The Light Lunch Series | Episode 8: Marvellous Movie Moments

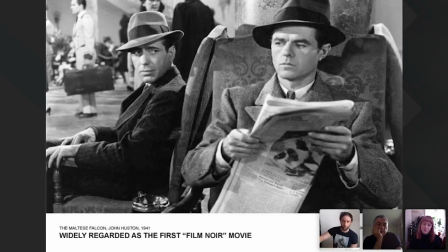(15:16)
that i also found uh in in sort of the travel is that um if we go back to
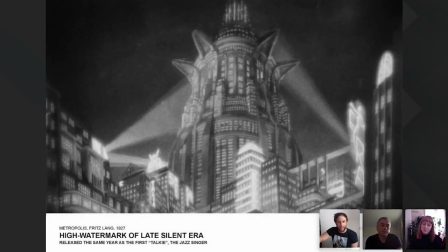(15:22)
fritz lang in 1927 he actually did a movie called m uh
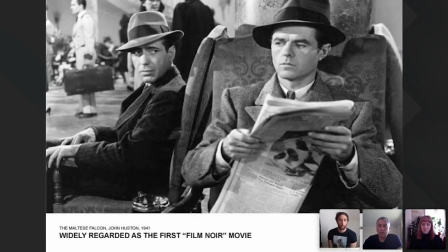(15:27)
which was in 1931 um which was potentially the sort of one of the first film noir films so the same man that did Metropolis but the sort of the genre started in the 40s again interesting
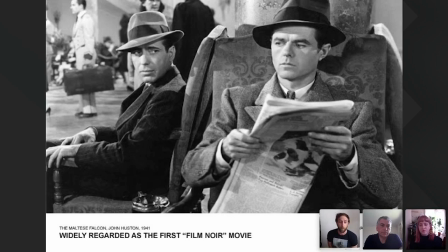(15:43)
maybe interesting fact film noir wasn't the term wasn't the term coined for the genre at the time it's actually it was called that by a French critic called Nino Frank he coined the term film noir in 1946 but it kind
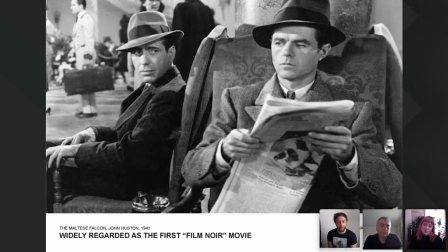(16:00)
of didn't come up again until the 70s when it was actually sort of post sort of bracketed as a genre film noir sort of after the effects it didn't really
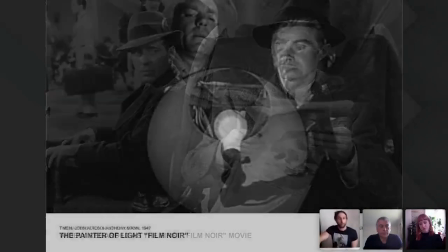(16:13)
happen whilst it was happening so moving on then the gentleman and
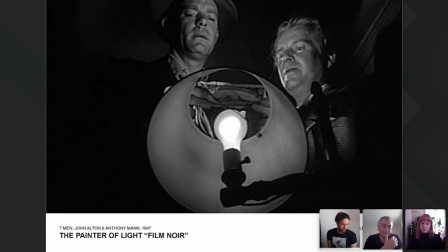(16:20)
I've listed director and sort of the sort of cinematography guy here as well in terms of citation because I think they sort of work hand in hand. Something in film noir that I found was that it was such a strong medium in terms of film that it almost had more narrative,
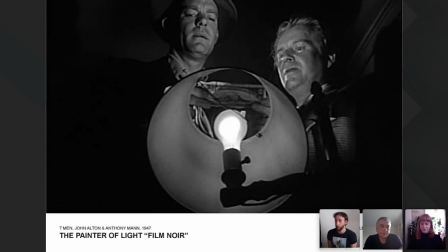(16:39)
more sort of narrative power than maybe the words or even the director's direction because it was so strong in terms of its language. and also you found in film noir that lots of different angles were used it was it was more about sort of sort of twisted or distorted
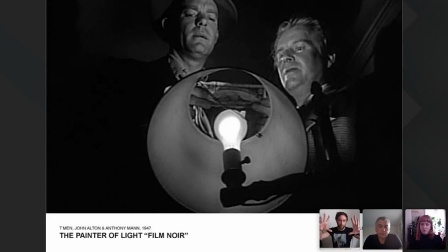(16:55)
points of reference or form it wasn't just like a head shot and a still framed static image so these sort of quirky angles came on and I and I like this one in particular because it's it's in a film called the painter of lights that will
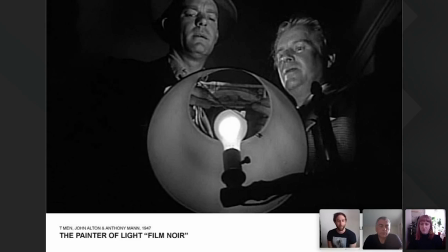(17:09)
those T-men sorry this one's called T-men but Anthony Mann was his reference as a painter of And it's a nice sort of shot about just looking up through a lamp, which I found quite powerful because it's very much about contrast. And I like this sort of jaunty angle they've got here.
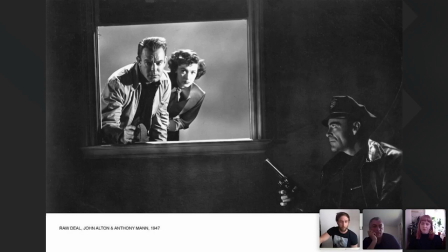(17:29)
Again, another one, a good classic, sort of the same people sort of put together here in another film because they sort of churned them out back in the day. This is Raw Deal, another key cornerstone movie in the film noir genre.
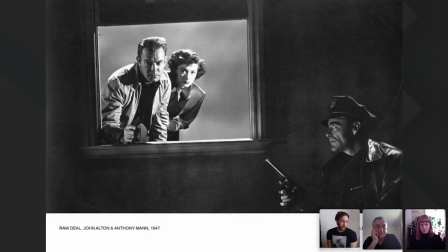(17:41)
This is 1947 here. Many of the plots in film noir with the sort of fame fatale, the sort of seductive woman that sort of tends to lead the man into many precarious situations,
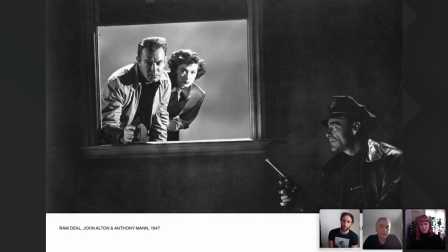(17:56)
formats and most of them sort of anti-crime or sort of anti-establishment or anti-government or anti-norm always getting to trouble.
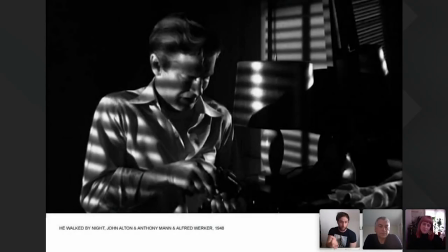(18:11)
The classic shot here again the same people he walked by night but I put this one in here because it's slightly later on down the line but it's using that classic contrast of through the blinds that sort of slit lighting effect that is synonymous with any film noir reference that people think of these days
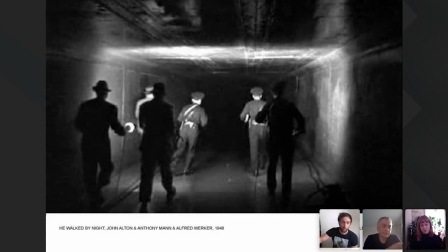(18:31)
and again another shot here using very modest means it's a simple more often than not it'd be a simple point source or a single or one or two lights offering a sensation of depth as you see here as they follow these police officers into the tunnels
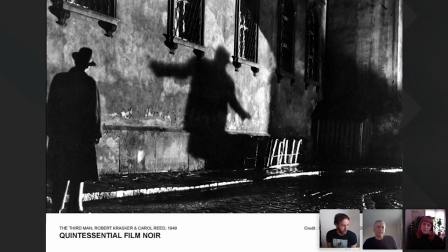(18:50)
Now, The Third Man, actually, film noir is really an American film noir, French word, German influence, but the movement was particularly American.
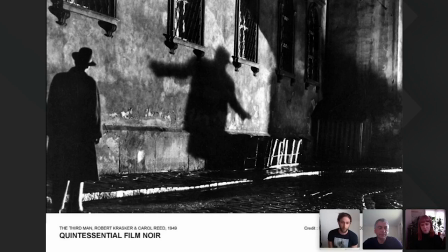(19:03)
The Third Man is regarded by the British Film Institute as being the best movie of all time, almost, I think, it's not there.